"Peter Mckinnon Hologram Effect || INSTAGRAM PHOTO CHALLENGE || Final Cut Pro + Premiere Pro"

Okay, so Peter Mckinnon used this technique and
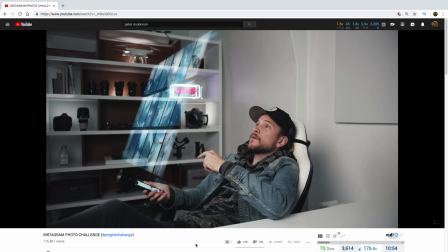today I'm going to show exactly this one.
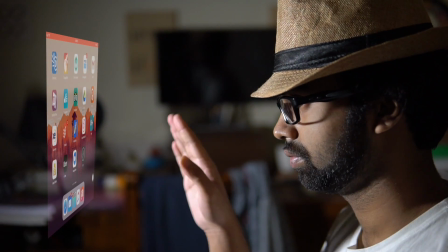So ideally this effect is very simple to use because all you need to do is do a screen recording in your mobile or in your iPad or so and then blend it with your video. But it is a bit tricky because what Peter Mckinnon used was a bit neon color so you need to do it in After Effects to get that effect but I'm not going to show that. i'm going to show a simple one how to do this on-screen effect with a simple screen recording and you can color grade it to match it like whatever you feel like but this is very simple to do in my way but if you want to do it exactly like peter mckenham's way like this neon colors you can download a nova launcher in your android ios it's not possible but in android it's possible so if you want you can directly do this from mobile by using a launcher and by using a neon colors directly in the phone so i'm going to show a simpler version of peter mckenham's version because that is very complex but this photo i'm going to show here it is very easy to use and pretty much anyone can do this it is so simple so i have showed this video for both final cut pro and for premiere pro so if you have come for final cut pro then skip to this portion and if you have come for premiere pro you'll skip to this portion with that being said what's up guys pixel sammy here i hope you guys are having a great day welcome to a newest video let's get started
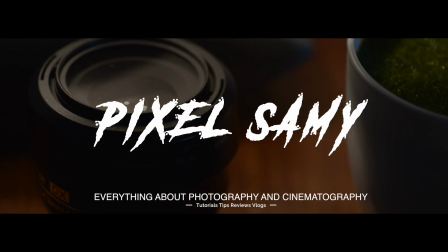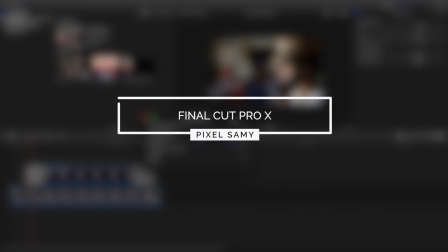(1:28)
okay first i'm going to show for final cut pro these are the two footages which i have taken plane, one where I am moving my hand and another where there is a screenshot of my iPad. So first drag it over this clip and then right click distort, reduce the size and
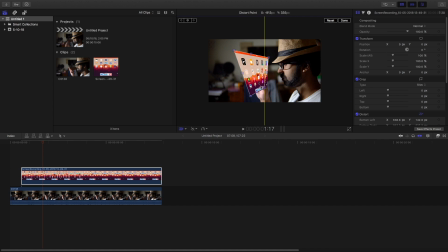(1:54)
then distort it in such a way that it looks like it is in the 3D plane, like this, just make sure to lay it around so that it looks more natural lay it around here yes and make sure the light in your footage is in such a way that it faces your screen
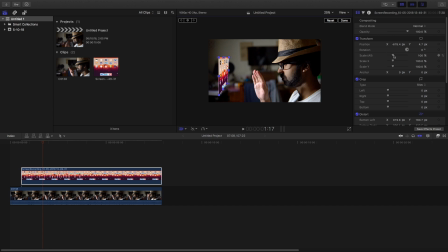(2:12)
share in this particular video as I am facing towards the screen share the light should be facing on the light should be falling on my face so make sure to play with the lights also otherwise it will not look natural okay now play with it now
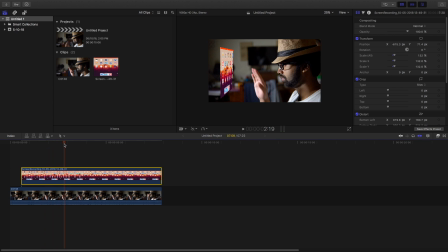(2:33)
what you need to do is you need to match your fingers with the movement of your screen share so just play with it like just make sure that when your hand is moving the slide of your screen share also moves so I'm going to just fast forward this portion because it is dependent up to your footage and not up to my footage so you guys can do it on your own you guys should be able to do
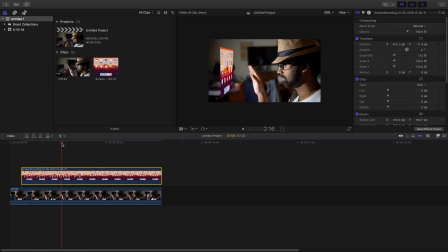(2:52)
it on your own because all you need to do is you need to match your main footage with your screen share that is enough
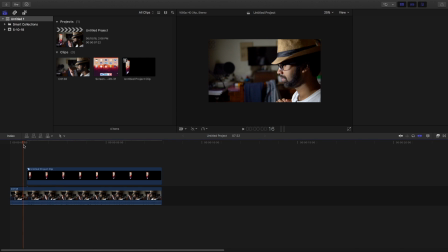(3:01)
Ok so now I am going to combine this clip like this and just reduce the size and change the blending mode to screen I am sorry to screen yeah like this and then play with the opacity to make it look more natural and more like an hologram ok so this is pretty much it and
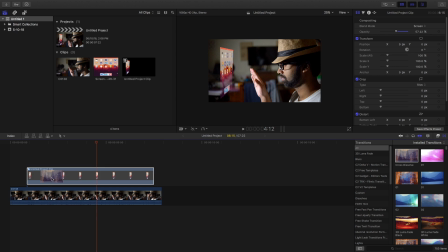(3:30)
And then add a cross dissolve transition to the hologram so that it looks more natural like this. So that it opens and closes with a very smooth fade in effect. Like this. Yep.
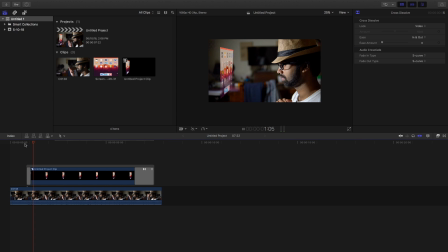(3:43)
Okay, I'm gonna increase the degration just a little bit. Okay, just let it render. So it is pretty much done.